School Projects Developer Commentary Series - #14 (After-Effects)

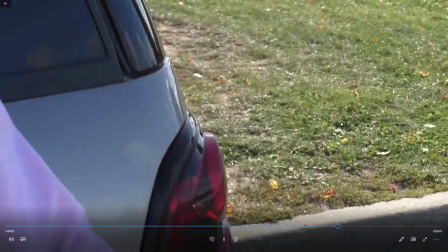49:07 Also shot of Carissa's hand touching the car.
Go ahead.
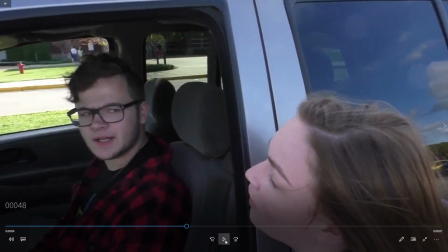49:13 Okay, and now we hear Lane saying, "What the frick," uncensored.
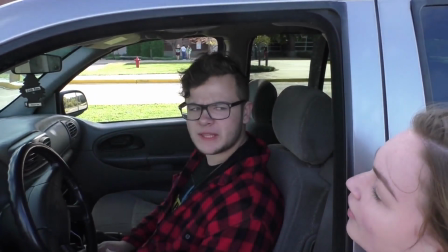49:19 What the fuck?
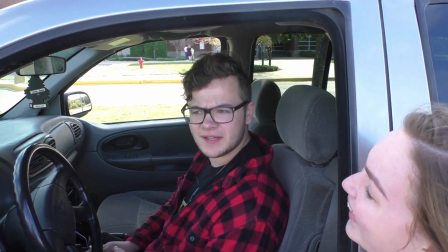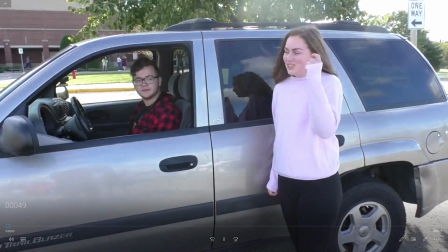49:26 Yeah. Yes. Go ahead.
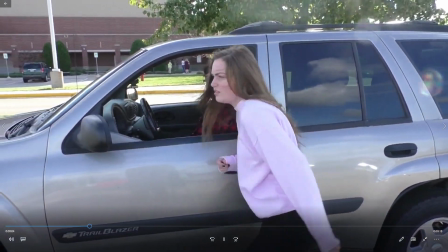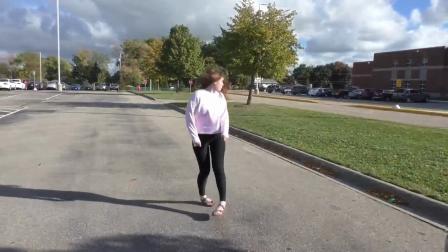49:34 So Carissa walks away and does a 360 right there.
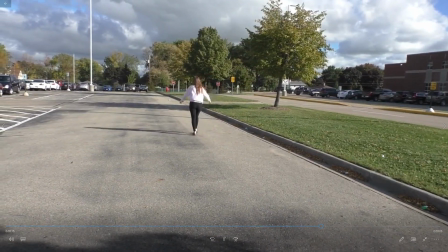49:41 That walk, was he trying to walk like, was she trying to do the Brady walk?
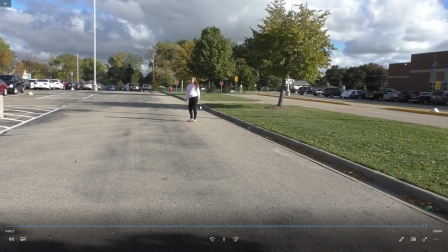49:45 Oh boy, she was waving her arms like fins were coming out or something like that. I feel that she was trying to do the Brady walk because the Brady goes to high school, and then of course and then she tries to wave her arms of like a whale's fence would do,
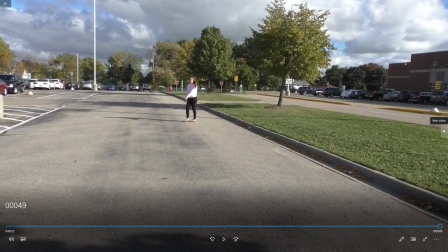50:02 or whatever, so that we could give off an impression of a whale out of water.
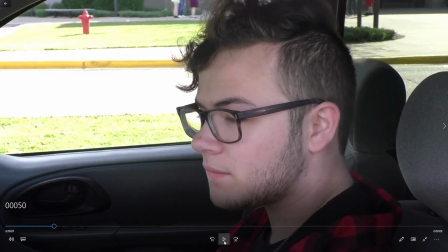50:09 Whenever you're ready.
All right, now hear Lane say, "You whale out of water."
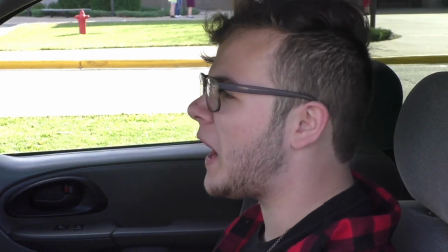50:16 You whale out of water!
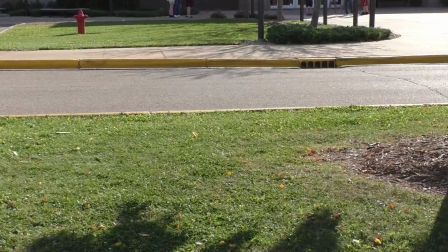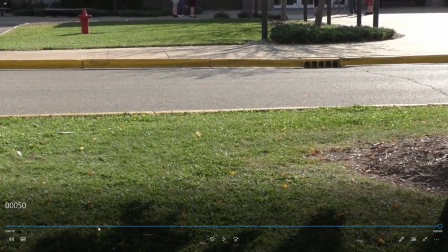50:26 Well, apparently the scene was so funny that we all laughed about it.
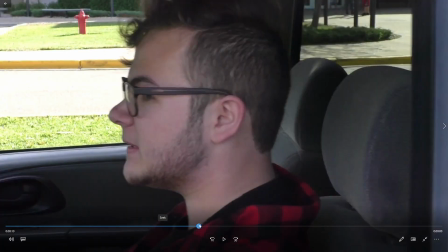50:29 But I was so glad that Lane altered the footage to look so disoriented with all the weird colors that just like them being messed up, because if you look here in reflection, the camera was showing the reflection.
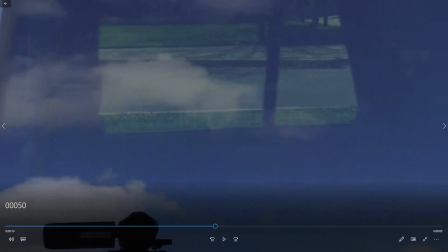50:45 So I was so glad that Lane altered the colors so that you wouldn't be able to notice the camera was in the reflection right there.
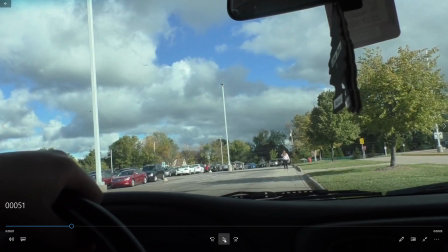50:52 Okay, go ahead.
And now we have point of views of Lane, heading towards Carissa, but he doesn't hit her because we don't want to hit her, of course.
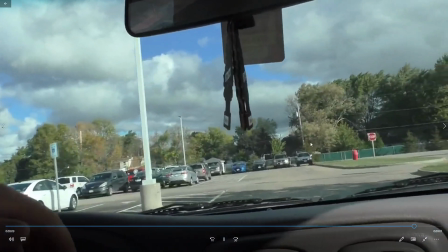51:05 So he turns left to be able to break in though. And don't worry, don't worry.
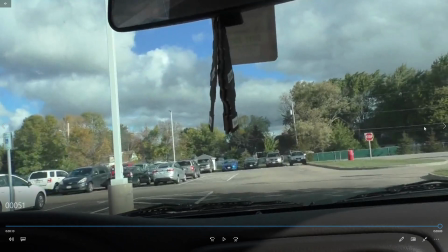51:12 We will cut it off there to be able to still make it look like that you would hit her, in the video, of course.
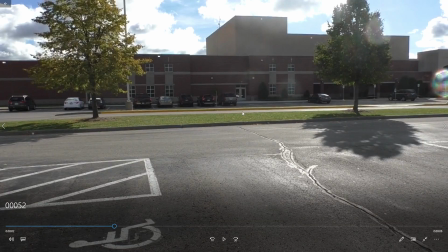51:20 Now, if you didn't know, initially we had the camera angle from this position right here, so that's where the car crash would take place.
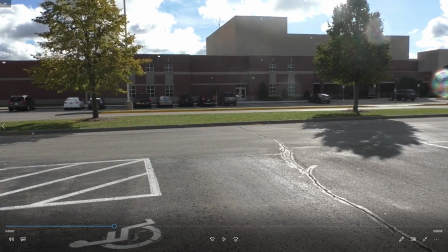51:28 But in the end, when we look back at the footage, we decided that it didn't look too good.
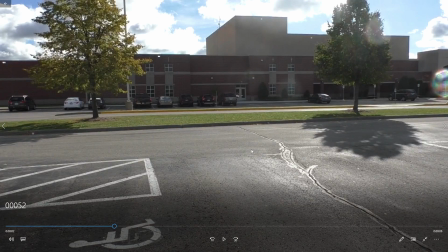51:36 That it didn't look too good to show Carissa getting hit by a car in this angle, and then we decided that the other angle, which is about here, but facing the opposite direction, would be a better option to go for.
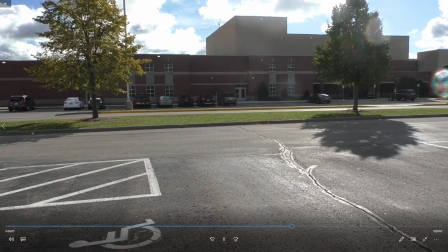51:49 It's got a little more footage to go through right here. Damn it.
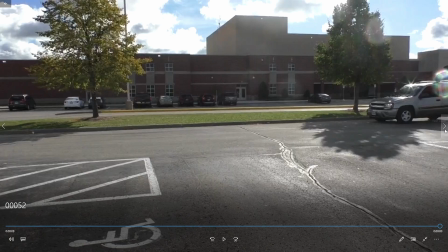51:56 Apparently, Lane just stops there. Okay.
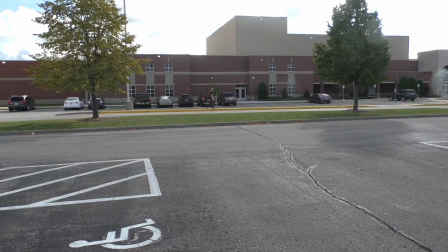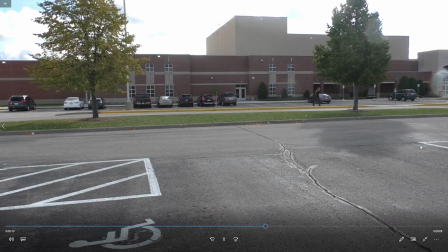52:06 Is it showing the car? I wonder what it is. Oh yeah, I hear it.
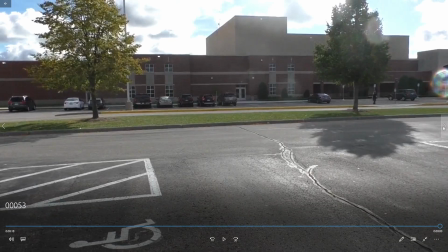52:16 And that's about as good of a speed as you can get when you're expecting someone to hit it. Someone get hit by a car like that.
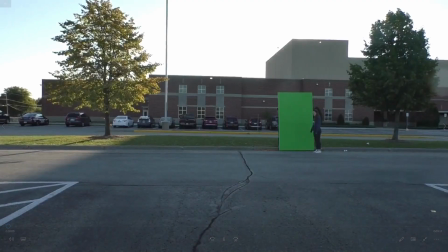52:22 So 3, 2, 1, go.
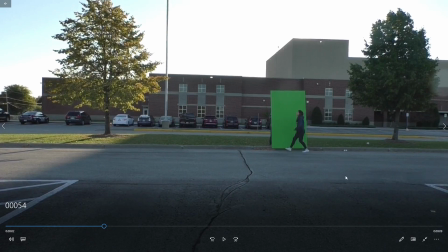52:27 And I think this was the next day as well. We finally were able to begin filming, showing scenes of Carissa getting hit by a car, which, of course, you can cut out the rest of the background with the green screen right here.
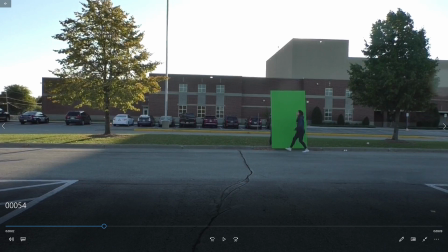52:41 Oh wait, I think another reason why we didn't use this initial angle was because
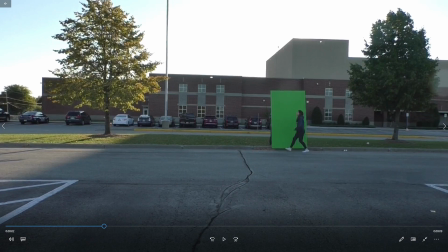52:48 on the next day we placed the camera at the wrong spot, and that it will look unrealistic if Carissa getting hit by a car like that.
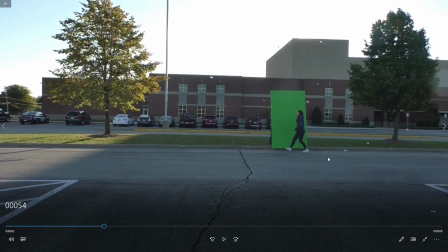52:57 So yeah, this is how we were able to film someone getting hit by a car. Not doing the action by itself, but we filmed
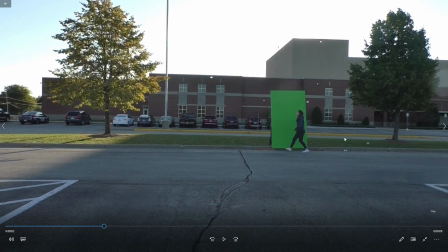53:06 we filmed an individual shot of a car going fast on the streets, and then you film a different shot of the person that's supposed to get hit by a car,